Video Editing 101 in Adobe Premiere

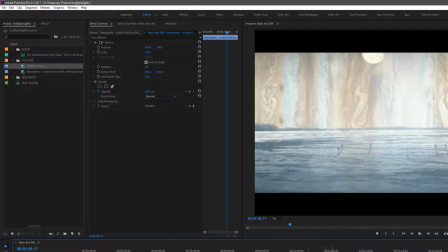(33:27)
So you can fade stuff out like that as well. So command click, and then you can either drag this or you can drag the line, like so. Or you could do like here, and then drag down this line and it'll pulls down the middle bit.
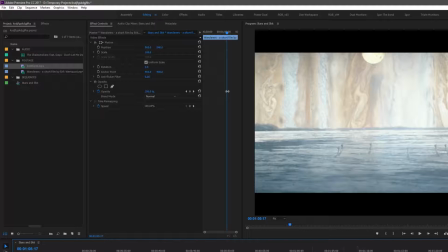(33:47)
So say I want to fade out.
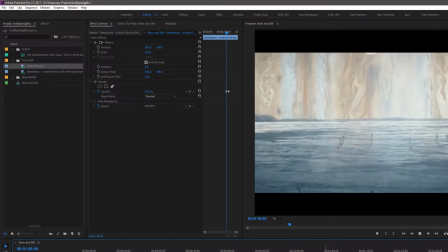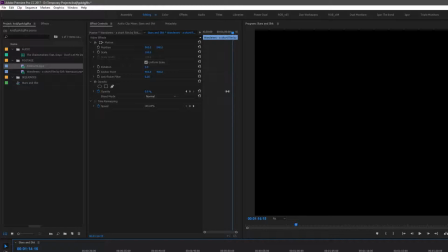(33:57)
Cool. And then this is all like dead air because it's all at 0 on both, so I can just choppy, delete. Cool. So that's our clip.
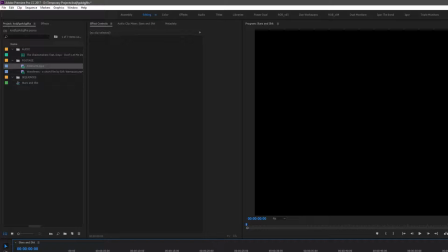(34:14)
Say you want to put a fully sick title in the front. I know you will. So you got your type tool.
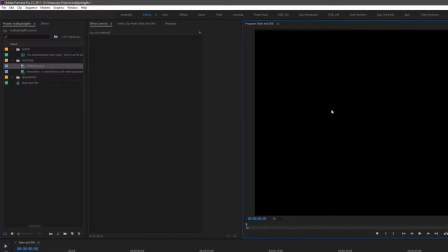(34:27)
And it's kind of just like Photoshop or whatever. It'll come up in the effect controls. So you got your text down here, and you can change the color and change the font and stuff. So first I'll type in, what did I call it?
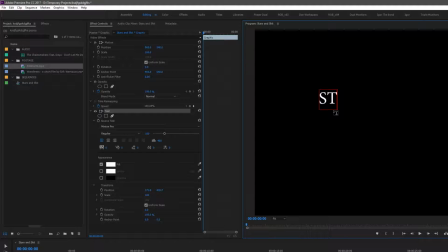(34:45)
Stars and shit. Shaz. Let's make it fancy.
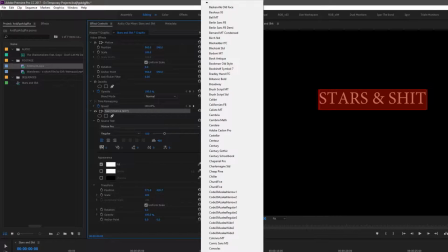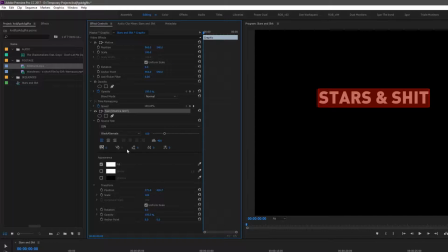(35:01)
on din. Nope. Yep. Where is my safe margins so I can get an idea of like where it's in the middle?
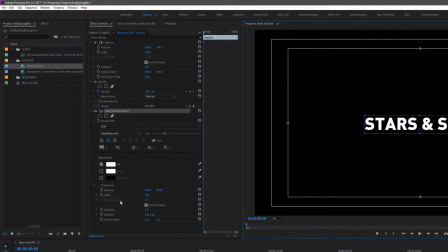(35:20)
That'll do. Make it a bit bigger.
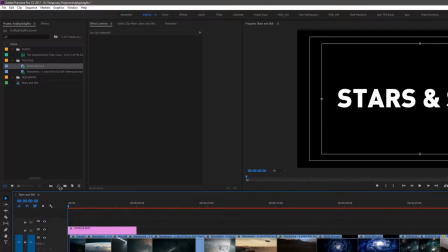(35:28)
All right. So that came up as a layer. So you can see that'll be over the footage.
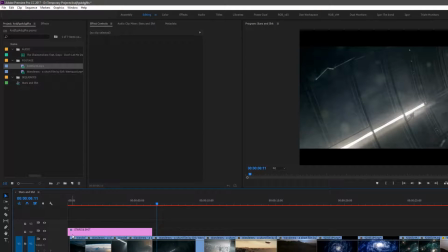(35:39)
And I want that to come off, say here. So I'll have it start with the song.
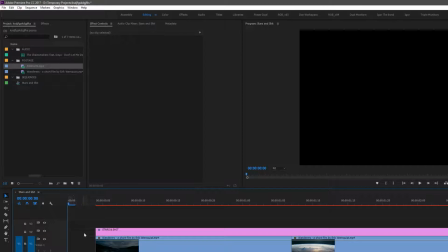(35:46)
So you can see it. It's a bit of black, and then the title and these shots will come up together.
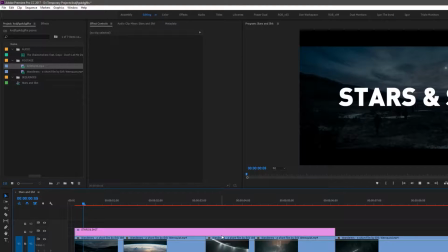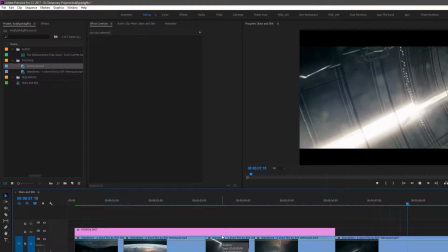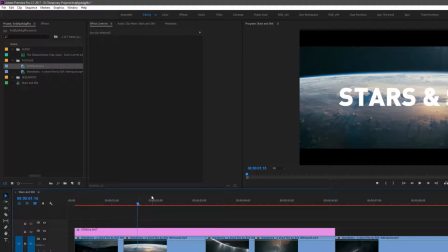(36:06)
What else? Oh, so for example, there might be times where you've got white type, but it's hard to see what's underneath.
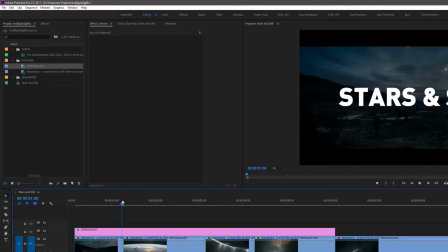(36:13)
What's the best thing to do? Fucking drop shadow. So I don't want drop shadow on that one or that one.
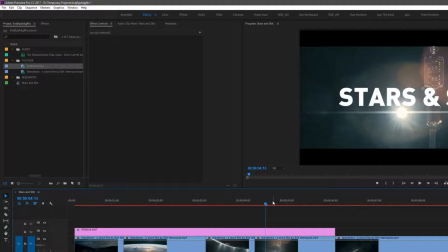(36:21)
Maybe I want it on all. But say I don't want drop shadow on this one.
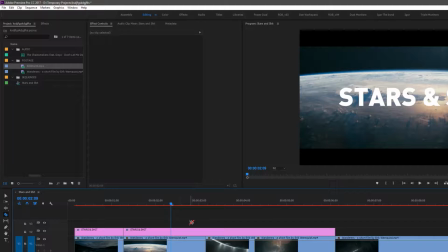(36:27)
I can slice that like as if it's footage, and then there we go. So we got effects up here. You can just type in drop shadow, and I hate the standard drop shadow.
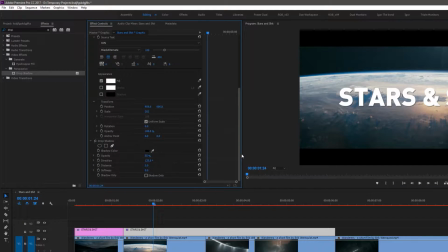(36:43)
Actually, it's not bad these days, but alright, so that's my text effect. I'm gonna minimize that, and so I'm gonna bring the softness up,
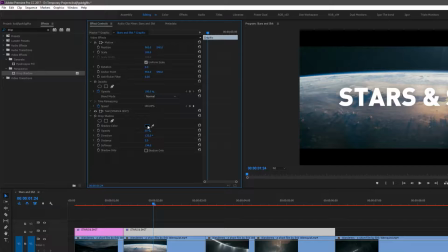(37:01)
so it's a bit more. It's like super subtle, and I'm also gonna pick like the blue, so it kind of blends into the background more. So now whenever there's hot or like super bright stuff behind,
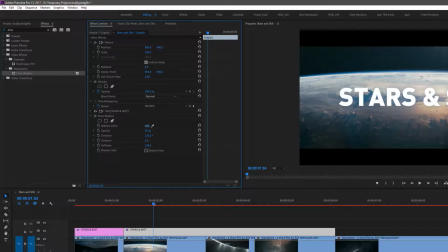(37:17)
there's always just like a really faint sort of bit of blue around it, but you can't tell it's there really. A little bit maybe, but if you're looking for it. But now this will be legible all the time, no matter what's behind it.